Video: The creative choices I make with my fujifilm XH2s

So I hope you enjoyed that short film. As you can see, one of the main choices I make when filmmaking is I use static shots. Now you may be thinking, oh, of course you use static shots, it's only him and his camera. But I tend to use this even when I'm shooting client, corporate, wedding, etc.
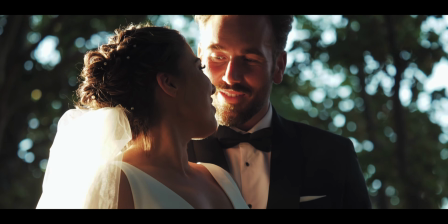(3:13)
Any of those things, I will use static shots.
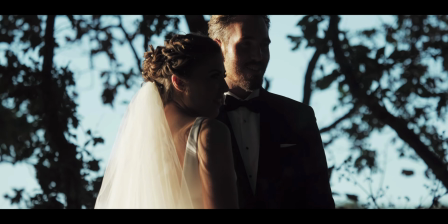(3:16)
And why they're so good is because you can set them up almost as if it's a photograph. You find your composition and you let the scene breathe.
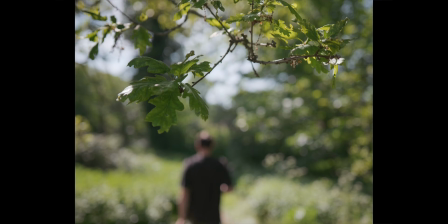(3:25)
Something magical can sometimes really happen when you just let something have its time and unfold. This is used quite often in major motion pictures.
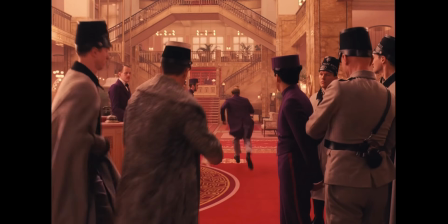(3:37)
I think a lot of people are employing the same technique, and I think it's something that most people should use more often. I started using this at the beginning of my filmmaking journey, and as I've grown into it,
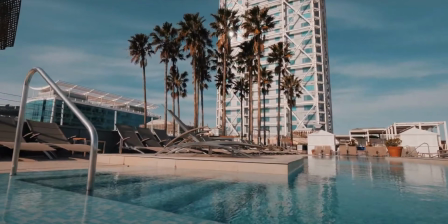(3:48)
I obviously went through all the gimbal and all of the movement and all of that. But I think with movement, you can definitely find that it can be just too overwhelming
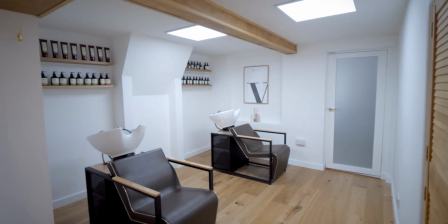(4:00)
and it just doesn't give you enough time maybe to figure out what the scene is doing and what you're trying to show. I think in a static shot, weirdly, there can be more creativity within that shot and it can lend itself to being cinematic. Another choice I like to make when making films is to play with the aspect ratio. Now, as you can tell from the short film, you can see that I shot in a 4:3 aspect ratio.
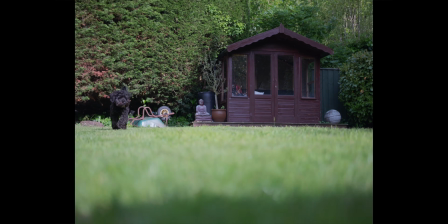(4:27)
Aspect ratio basically describes the size of the film. 4:3 inches of 35mm stock. The main reason I tend to shoot in 4:3 is because it gives a nod to nostalgia. I am a sucker for nostalgic things, and shooting in 4:3 gives a huge nod to an older time when everything was square.
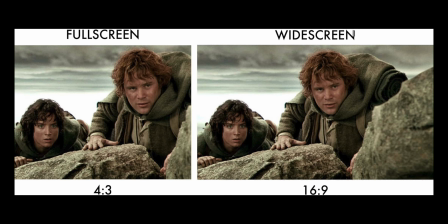(4:52)
Obviously this isn't fully square, but if you know what I mean. Because before the industry standard of 16:9, everything was shot in this ratio, so it's more of a stylistic choice for me anyway. And you can also play in many other aspect ratios. I'm choosing this at the moment because this is my preferred way at present, but it could definitely change, and when and if I probably do.
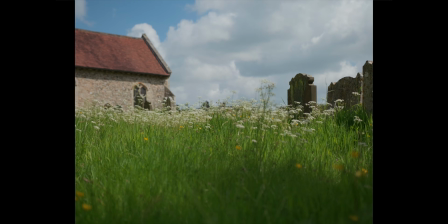(5:17)
It's a creative choice and is usually made at the beginning of the creative process.
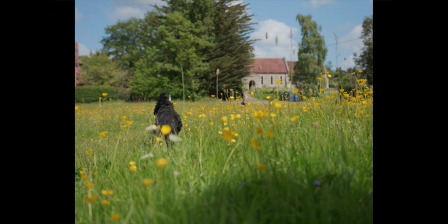(5:23)
So think about aspect ratio before you start making your films. I do think you'll give yourself a good head start before making your film. Another choice I make that you may have seen while watching my short film is I like to shoot detail.
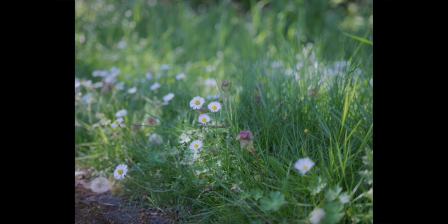(5:39)
What I mean by that is I like to grab close-ups of certain objects, things.
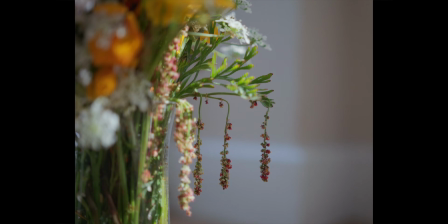(5:45)
I will focus in on a flower, I'll focus in on my dog, I'll focus in on a cup of tea. I like to grab the details of the story. Even if the scene is a little dull, you can just show a little bit more interest by finding a detail of some flowers or of Sid, my dog, or anything like that, just to give a little bit more of animation to,
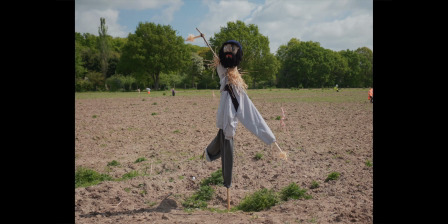(6:10)
again, what I said before, some of the static shots that I use. I think this is quite an underrated one. I know it sounds simple and some people do it very, very well. I, however, always used to miss this, and it's something I try to implore more and more as I go on in my filmmaking journey. So this choice is an obvious one, but it has to be said. Think about your audio, or what they call in the business, Foley.
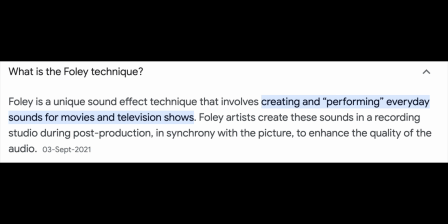(6:38)
Foley is a unique sound effect technique that involves creating and performing everyday sounds for movies and television shows.